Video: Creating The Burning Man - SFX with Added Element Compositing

Cool, huh? Okay, now it's time to see how JP takes all of those elements and creates our final composited shots. But while I've still got you, if you're enjoying the show, maybe give us a little likey. It's just there. Remember to subscribe to the channel and remember to hit that notification bell icon if you want to be notified the minute we post the next piece of FX Joy. All right, I've said my piece. Off you pop. Hi guys, JP here.
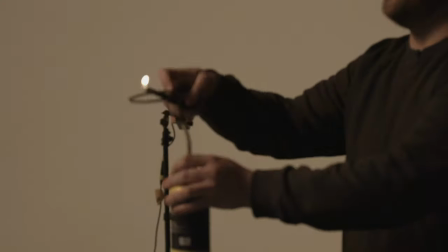[4:41]
I'm going to take you for a quick overview of how we used the fire elements that we shot in the studio and applied them to our live action.
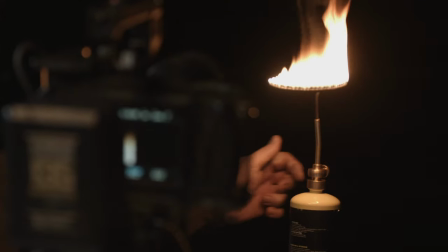[4:48]
As Tommy said, you can't beat the real thing.
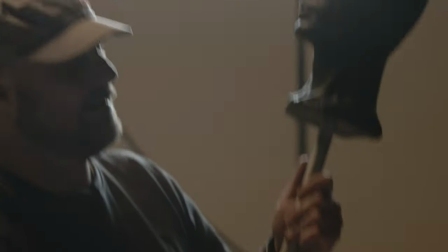[4:51]
So with that in mind, we formulated a way for us to shoot smaller fire elements to then combine together to make larger scale effects.
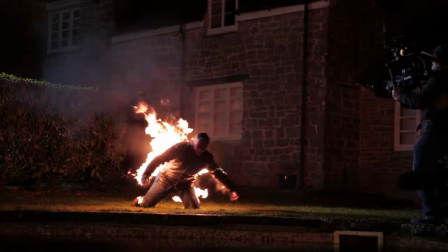[4:59]
For the body burn effect, our stuntman could only perform so many takes and with only partial sections of his body on fire for real,
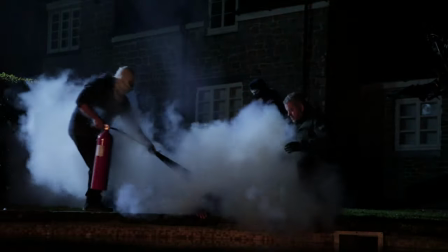[5:07]
so we knew that these gaps had to be later filled by our flame elements.
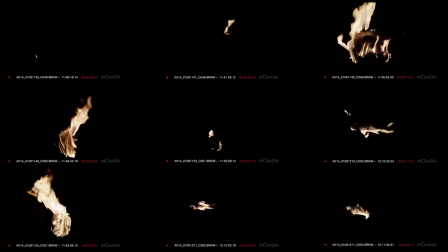[5:11]
After we gathered a number of fire elements, I tend to gather them into groups and make a video with thumbnails.
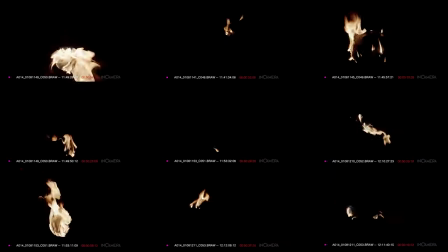[5:18]
This makes it easier to identify a section of a clip by its file name and timecode,
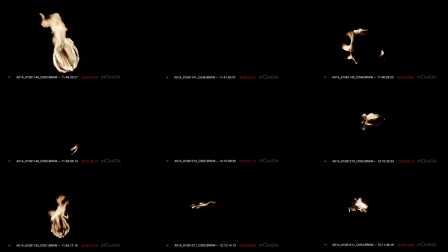[5:23]
so as to make it a lot easier to extract a section of the footage that looks like it will work for any given shot.
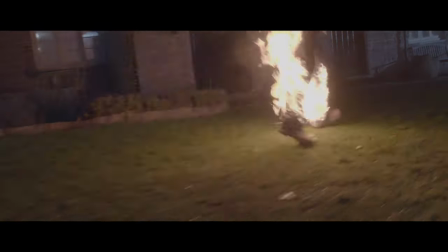[5:31]
Since the action of our stuntman starts with running, the real flames are turbulent by nature,
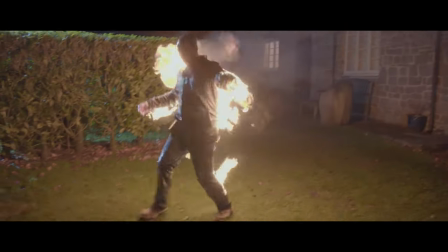[5:36]
being blown by the wind as he moves, but also as the real fire is burning its fuel. With this in mind, I selected a few of our element flames that had turbulent motion to them,
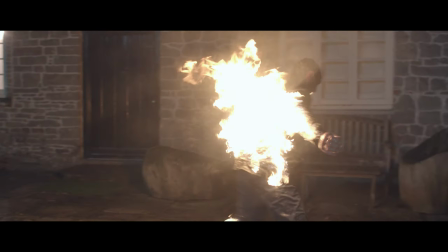[5:46]
and used those to 2D track to our stuntman's movements in the areas that needed to be filled.
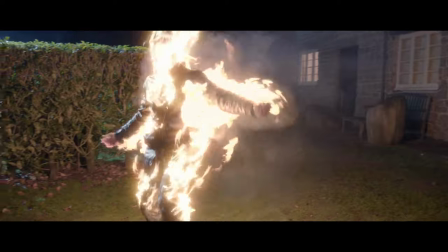[5:53]
The benefit of this hybrid approach was to ensure more retakes from our stuntman, whilst keeping him safer by not having to do a full body burn,
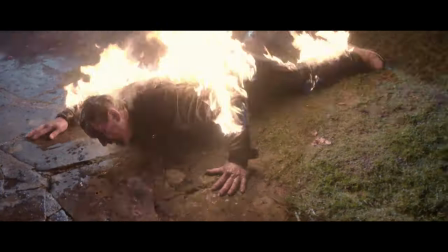[6:01]
as well as know that our augmentation of flames could be made to match the live action fire,
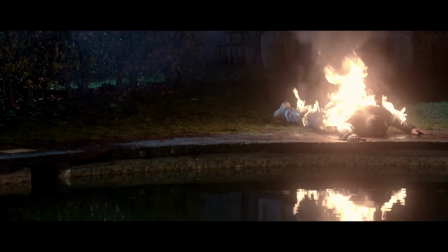[6:06]
and benefit massively from the real interactive lighting that those real flames gave us in the shot.
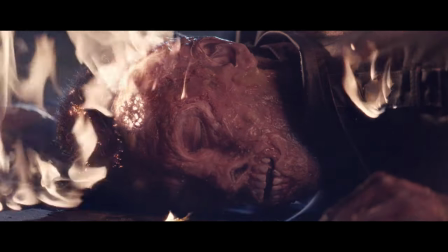[6:13]
For the final shot of the sequence, we see our man in a bit of a bad way, skin burnt off and with residual flames still burning his lifeless body. To achieve this, we shot a dummy head with burning rubber cement over the face area. This gave us a nice bubbling sticky fire that worked well to overlay onto the blistered and burnt makeup. Other additional elements included burning leather and plastic pieces to give a deforming look to the burning surface.
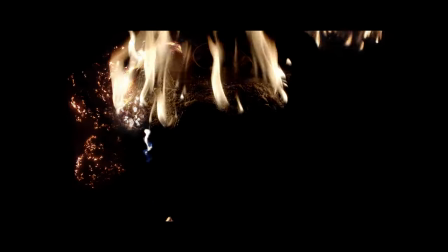[6:44]
The singeing hair was achieved by burning steel wool and overlaying that as an element separately.
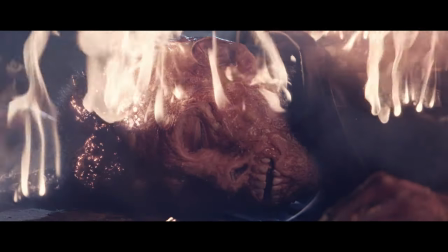[6:50]
The whole shot was then treated with a subtle heat haze blur to help sell the effect.
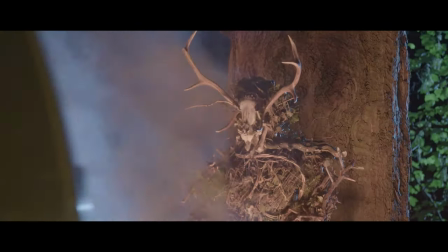[6:57]
For a separate sequence right at the end of the film, our heroine breaks a satanic curse by burning an effigy of the village cult.
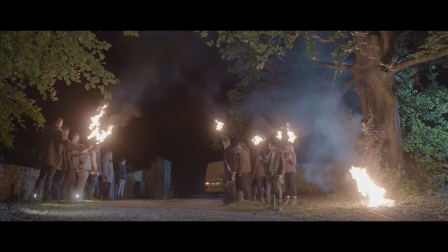[7:05]
Since this was shot out of sequence, we couldn't actually set fire to the wooden prop for real. So our elements serve as a solution.
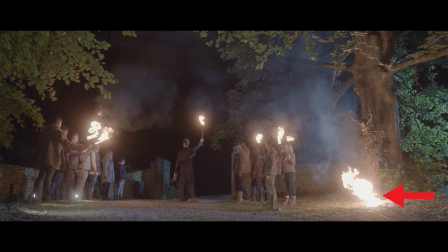[7:14]
We dressed in a practical gas burner just in front of the figure for interactive light, and added some smoke to come from the base.
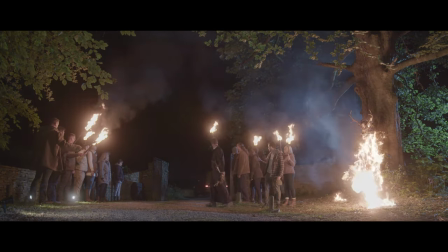[7:22]
Later, in post, I added many of our fire elements to help sell the effect that the effigy was on fire. This included additional elements of smaller twigs and branches being burnt and multiplied many times to build up a bigger fire effect.
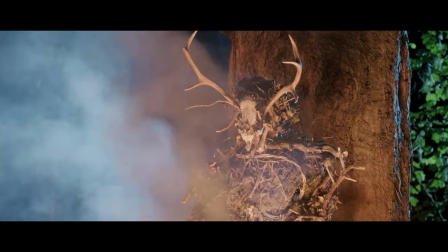[7:39]
Having real fire in the live-action plate to match to is always a huge benefit.
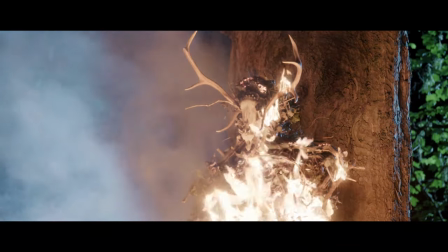[7:44]
In this case, it allowed us to obtain interactive light that you would get from a fire that size.
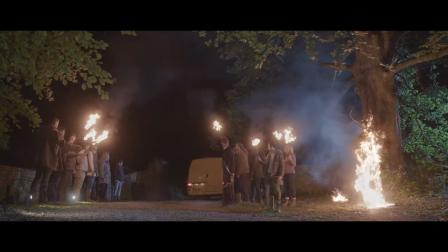[7:50]
So there you go, a little glimpse into how you can include fire elements into live action for safety and continuity solutions. JP out. So in summary, fire's good when treated with respect in safe conditions with an extinguisher at the ready. We hope that was a strong demonstration of how using real elements is really the best approach for this kind of compositing work. Oh, and watch out.